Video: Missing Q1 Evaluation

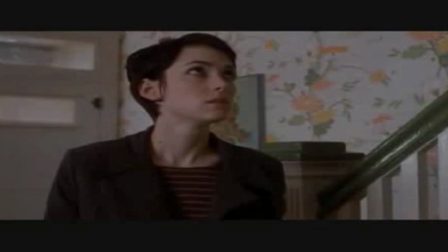0s
Comparisons. Girl interrupted.
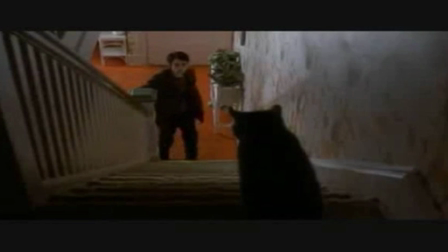2s
In this film, a high-angle shot is used looking from the top of the stairs down on the character, which we incorporated into our film.
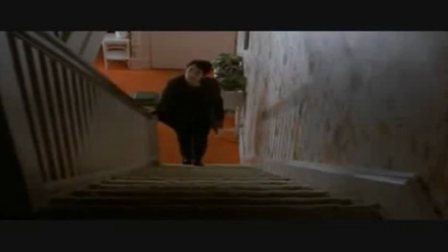9s
I believe this is an important shot because it creates tension, as we know something is happening upstairs, which is similar for both films.
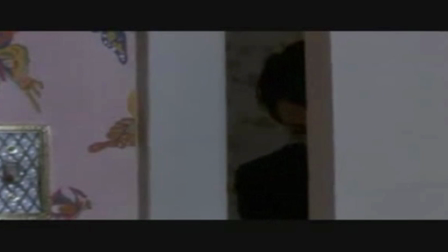16s
The high-angle shot also creates a sense of vulnerability to the character, as it creates the illusion that they are smaller than they really are.
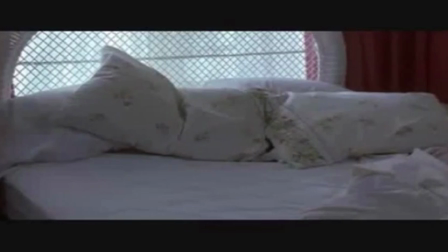24s
We have also used a similar shot for when Peter creeps to the shed to find Mark. The shot begins behind a closed door and Peter is revealed as he opens the door.
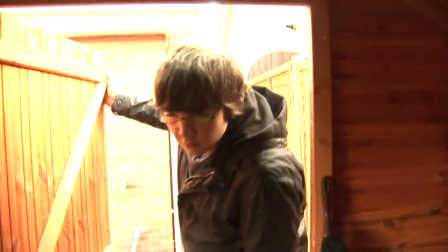33s
Although our shot is fast-paced and uses several different angles to show Peter's
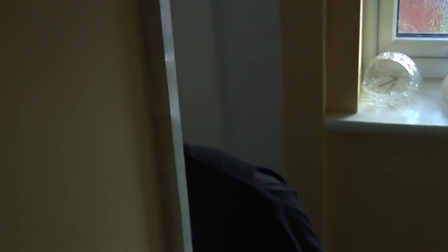38s
alertness in his haste to discover his lost friend Mark, whilst their shot creates tension.
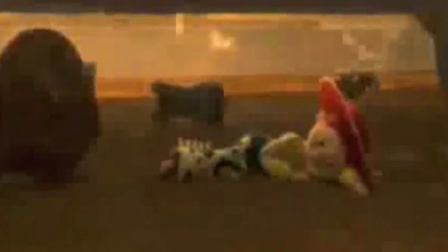46s
Toy Story. We were inspired to use this shot because of the memorable scene in Toy Story.
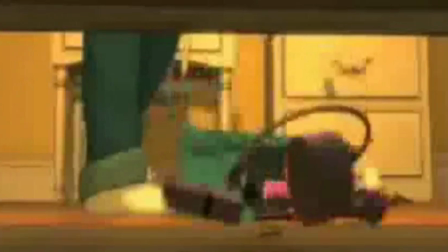51s
We wanted the audience to see the box first so that they would be on the edge of their seat and wanted to know what's inside the box.
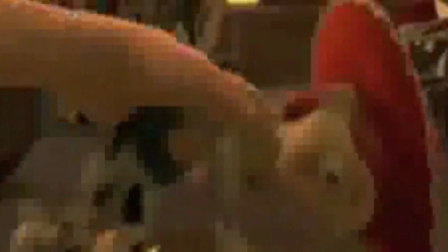56s
We filmed it from behind the box to get a better view of the images, and we thought it may have been too dark angling the camera towards the box.
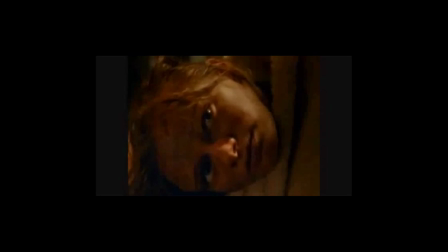63s
Last house on the left. We love how the woman creeps up behind the man to kill him. We wanted to create a similar shot to make our audience jump, although we felt that the last house on the left shot reduced the view of the woman.
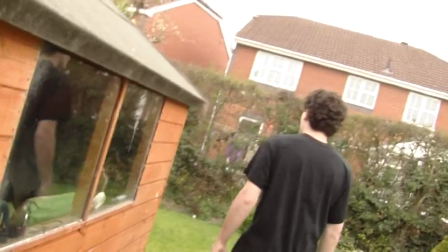75s
We wanted the audience to know we had killed him, so we put Peter beside him instead of creeping up behind him.
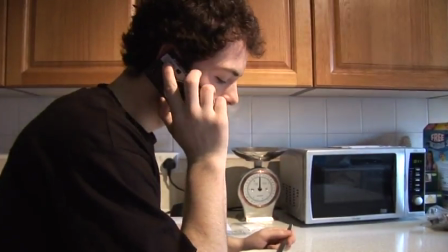81s
The conventions of a short film are that there is usually little dialogue. However, we have challenged this convention as we have used a considerable amount.
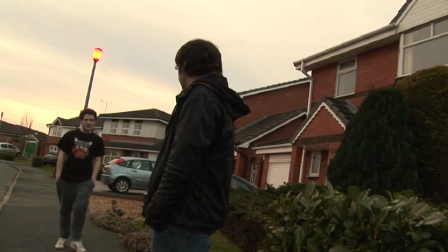88s
We believe that in order for our audience to understand our complex storyline, we needed a lot of dialogue.
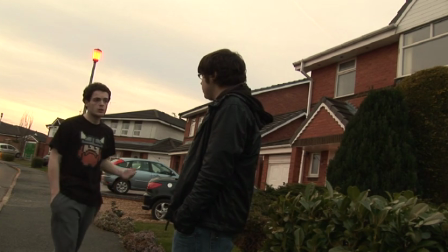93s
From our audience feedback, we were very pleased that the dialogue had allowed them to understand the storyline.
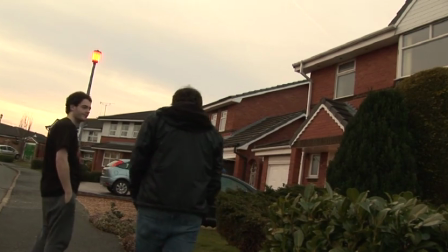98s
Our short film is about a psycho killing. These are usually done at night time to create a creepy atmosphere, for example, Nightmare on Elm Street with Freddy Krueger.
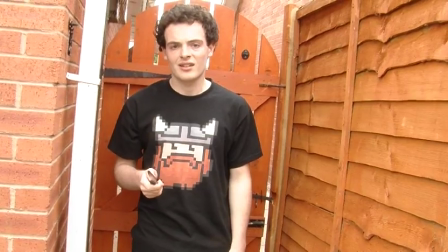106s
Although our short film goes against the convention because we have filmed in the day, we wanted to do this because we didn't want the audience to be suspicious about Jason being a killer.
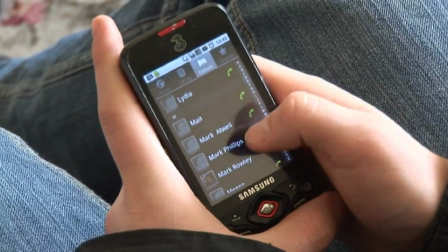115s
The props that we had used were very stereotypical to what would be used in a professional thriller film.
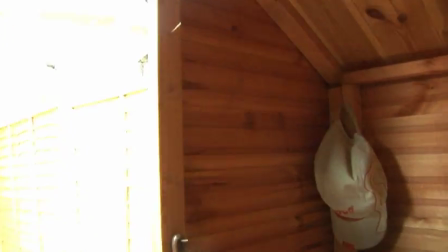121s
We used a crowbar and a knife as we thought they were correct weapons fitting in with the genre of the film.
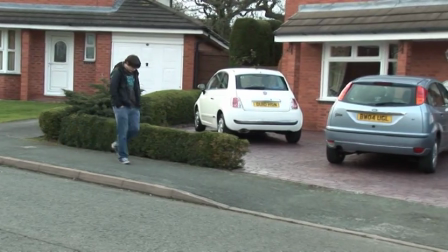127s
There are also usually a few locations in a short film,
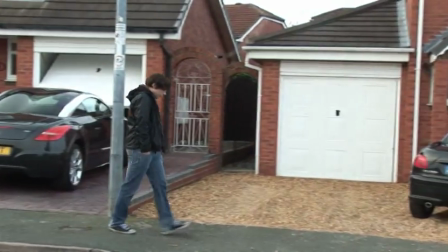131s
and our film also follows that convention, being based in or around the house to shoot.
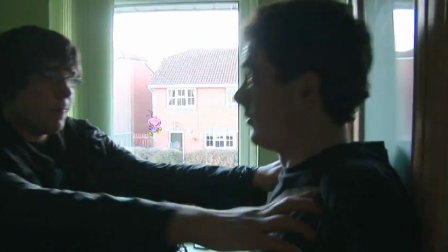137s
This is because a large part of the film was inside the house, so we weren't affected by the weather.
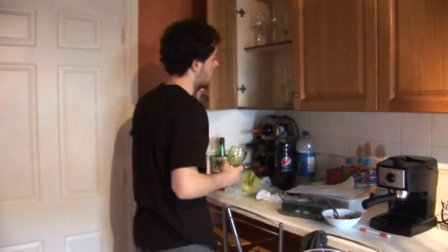144s
Short films only use a small cast because the storylines don't allow for the large cast.
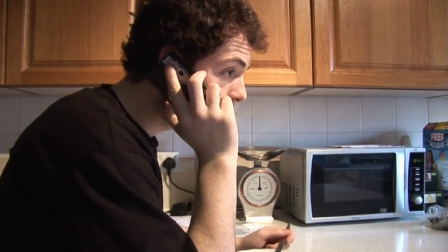151s
The start of the film shows Jason having a conversation with Mark's mum about Mark's whereabouts.
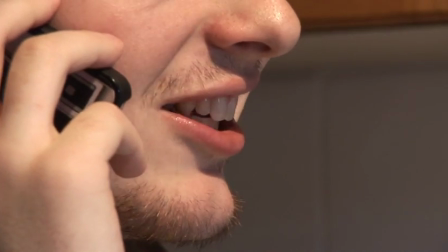157s
We wanted the conversation to look interesting and so used different types of shots, including extreme close-up and medium long shot.
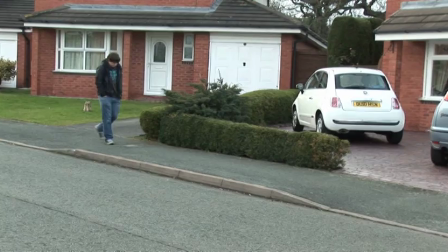163s
Different shots are also used in conventional films to keep the audience engaged. For the scene where Peter is walking past Jason's house, we were going to use a handheld camera.
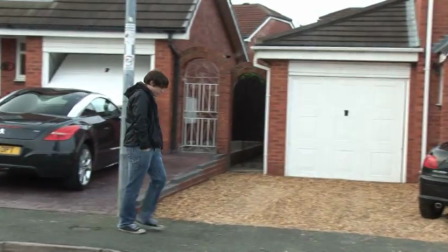172s
We decided on a tracking shot to give it a smoother feel. We intercut this shot with Jason looking out of his window.
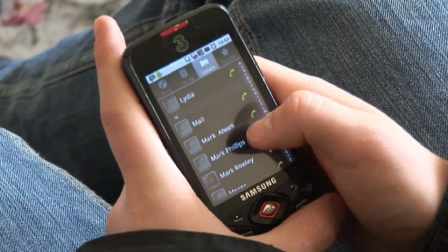178s
This shot definitely shows the start of Jason's obsessive personality. When Peter was ringing Mark's phone, it was actually ringing in the scene,
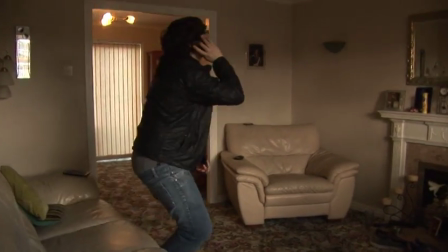185s
which meant that when we came to edit, we had to make sure the ringtones matched perfectly from different shots.
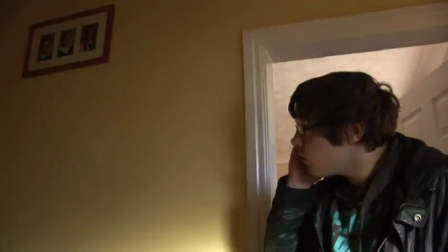192s
We believe that we did this very well, although if we did it again, we can make it easier for ourselves and added the ringtone after.
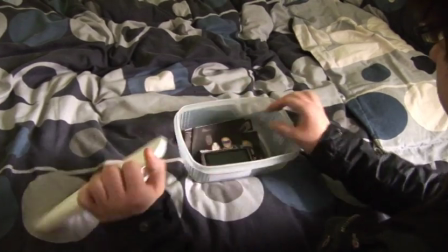200s
When Peter had finally found the images, we wanted to intercut Jason's realisation of Peter being upstairs.
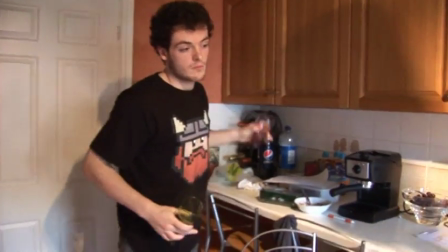207s
We believed that this gave tension to the audience and made them want to know why Jason was acting strangely.
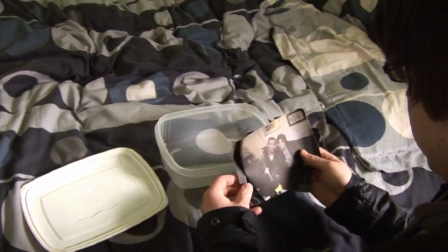214s
Also, with the intercut, the audience had to wait until they knew what was in the box and when we knew Jason was going to find Peter in his room.
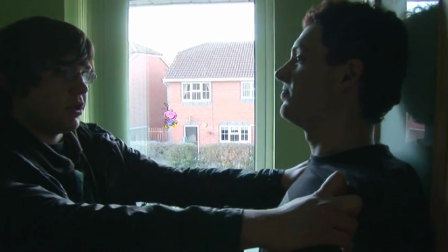223s
This gave it a real sitting on the edge of your seat moment. The confrontation at the window was very dark because of the light coming in through the window.
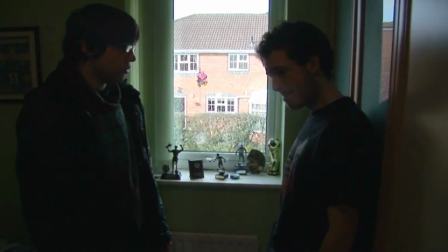231s
Although we cannot change this because the scene has to be next to the window so that Jason can look outside for Peter to be able to look out.
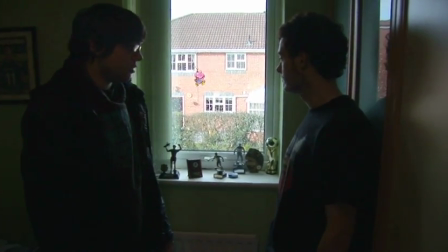237s
We had the camera follow Peter's head so that the audience knew that Peter had put him outside.
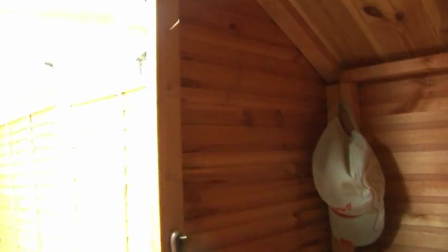242s
We wanted to experiment on our camera techniques and then therefore created a depth of field shot.